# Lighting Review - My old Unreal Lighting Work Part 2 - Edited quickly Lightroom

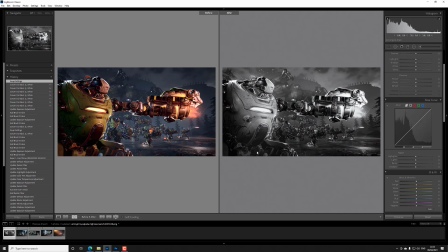So now you have an edit of an edit. So here you can see I added this again, so this has a better gradient now over this original that's older again. It has a better gradient than this edit,
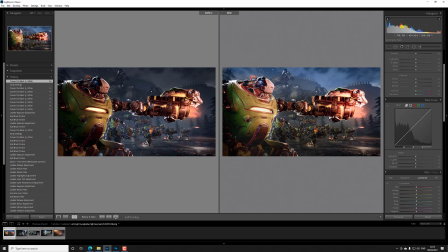because this edit has a gradient but it might be too flattening on the front because he already has a pose, and you don't necessarily see that he has this pose and it's actually tilted,
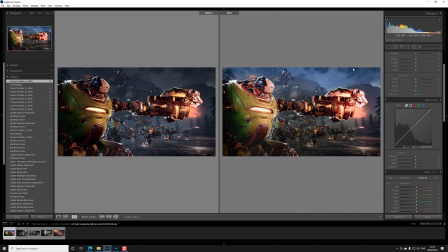right? This helps create a tilt in this case. I would obviously change the sky maybe a bit and then do some edit on the ground again. So this is not a bad piece in general, but still could be better, as I've shown you already. There's two different edits here now. So hopefully this piece is interesting and this video is also interesting.
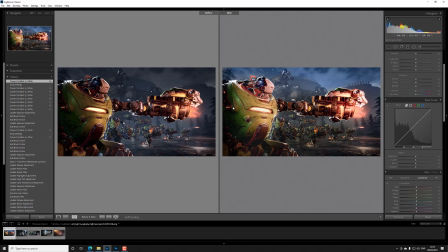Please subscribe, please like, please support, please help me with the YouTube algorithm. I will keep making some more videos and try and share my understanding and knowledge of things. If you have an opinion, you are free to share it, but this is how I perceive and how I like to do my things now.
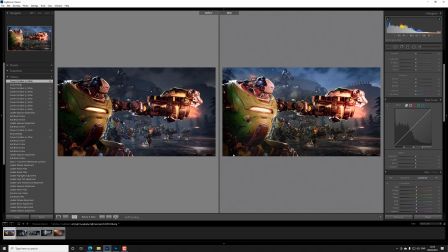My video is never going to be perfect because I'm kind of talking as I do things without really planning. So it's just like now, I did this before the video,
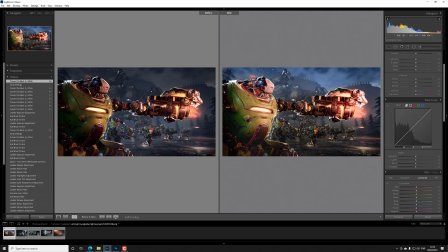and then I noticed again on my shorter version that hey, it's actually getting flat here and here, and I probably should fix it. But either way, hopefully it's interesting. Thanks for watching. Have a nice day and good night.